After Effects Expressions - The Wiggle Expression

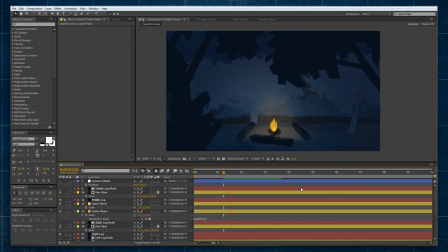[8:15]
But let's actually add in a little bit more complexity, because fires being fires, they're not always as smoothly animated. They've got a bit more complexity to their movements.
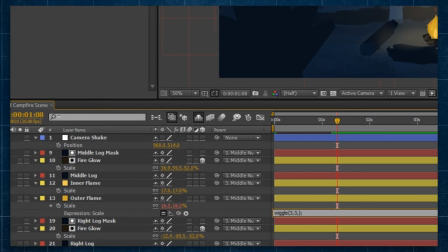[8:27]
And that's where we can use octave and amp multi as well to get a bit more dynamics in this. So let's add another 3 for the complexity, but we don't want it too intense or overwhelming. We want it just subtle. So we're going to put 0.2 as our amp multi,
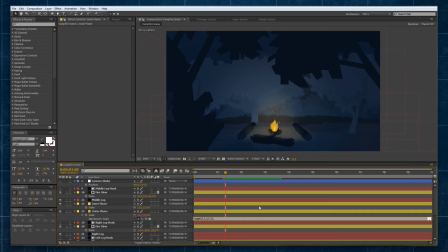[8:43]
and that's going to apply this extra complexity from our octaves argument, but it's going to make it a bit smaller. So now when we preview that, we should see there's little extra little flickers kind of surrounding our scaling as well.
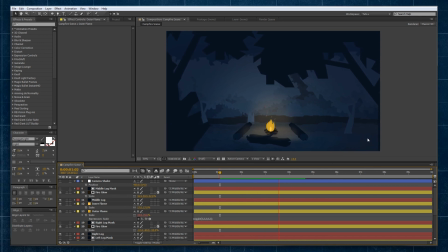[9:00]
So if we preview that, you can see there's a little bit of jitter, but on the whole, it's kind of aligning itself to that main sort of wave that it's generating from our frequency and our amplitude.
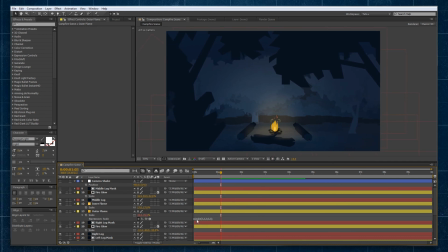[9:13]
Now, the good thing about wiggle is it auto-generates a random wave every time you apply it to a different property. So what we can do is select that entire expression from our outer flame,
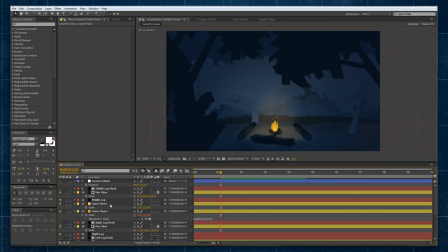[9:26]
and we can apply it to scale for the rest of our dynamic content in this scene. So we'll go to the inner flame, and again, clicking on the stopwatch holding Alt, we'll get our expression window and we can just paste it in there.
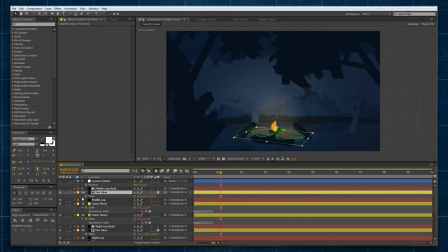[9:41]
And we'll go and we'll do it to a lot of these glowing elements as well that are connected by masks to our logs just around. So our whole glow setup is dynamic. We can get some really cool looking results like so.
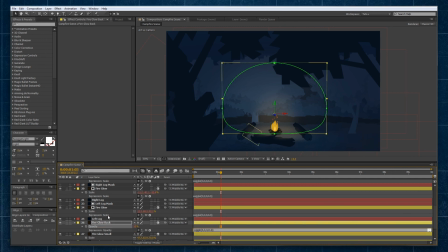[10:00]
We're also going to apply it to the opacity of our glowing at the back as well, so it just has a little bit of a flicker, and we'll test that out. What we'll probably do here is, because opacity is a bit more of a subtle feature than scale,
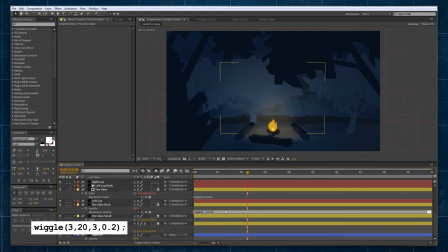[10:19]
we can increase the amplitude to give it a bit more dynamics as well. So we might drop that up to 20 and we can see it's flickering a bit more there.
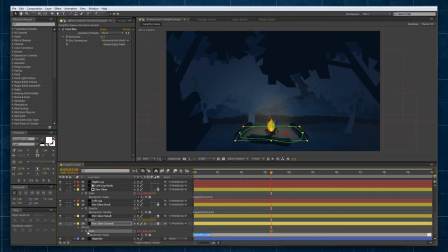[10:28]
For the fire on the ground, we'll again go and paste the ground scale, and then for this vignette that's kind of surrounding the whole thing, we'll also apply a wiggle expression to the opacity.
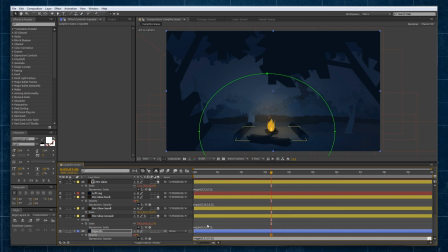[10:42]
And again, similar to the opacity above, we're going to change the amplitude to something a bit more dynamic. So you can see there it starts flickering a bit more. Our final wiggle we can add is we're going to add a little bit of camera shake to our movement.
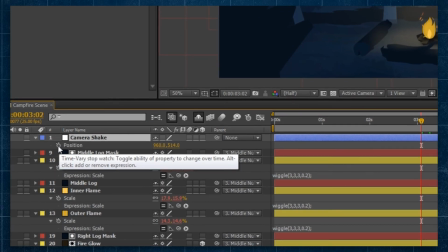[10:56]
So going to the position property, we can hold Alt, click on the stopwatch, and again type a wiggle expression.
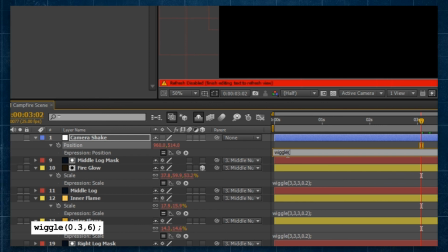[11:03]
But for this one, we want it pretty slow and subtle. So we're going to change our frequency to something really small, like a 0.3. And we're going to change the amplitude to something like a 6. And we're not going to add any complexity via octave and amp multi.
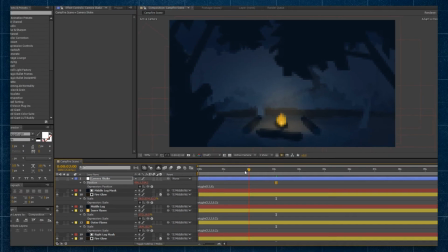[11:19]
We just want this nice and smooth as like a small rocking motion as you go through.
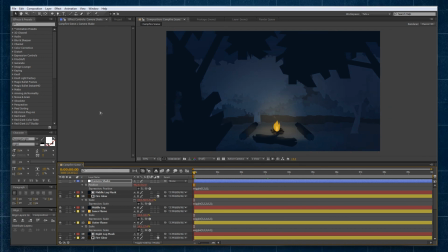[11:24]
Now, if we preview that entire thing, let it preview like so,
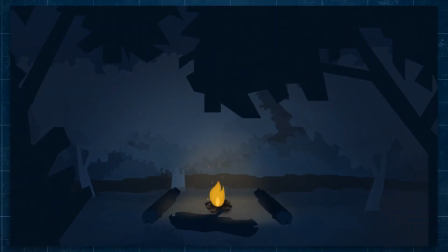[11:29]
we can see how our scene is vastly changed simply through adding the wiggle expression to a number of our elements.
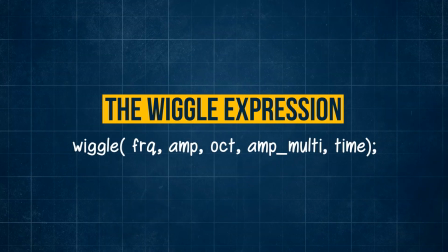[11:37]
So there's an in-depth look at the wiggle expression, what drives it, how it works, and how you can control it. If you found this video useful, then leave a like and make sure to subscribe to this channel.
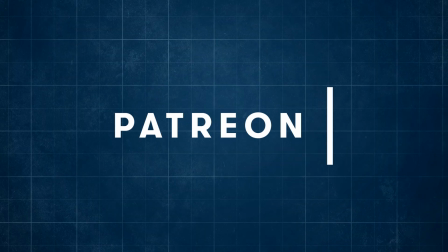[11:49]
And if you want to help out the channel, you can always support it on Patreon. You can get your name mentioned here and get access to exclusive content.
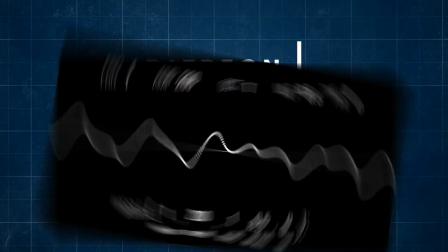[11:57]
For this video,
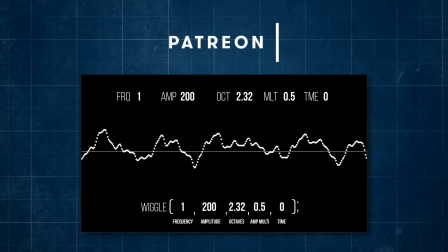[11:58]
it's a wiggle visualizer project file where you can visualize the wiggle expression sound wave that we've spoken of throughout this video.
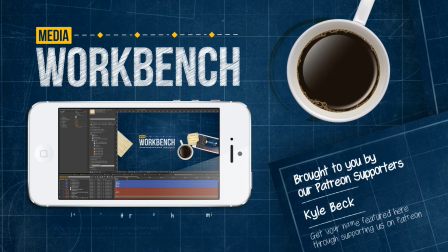[12:06]
Until next time, my name is Bench. Thanks for watching.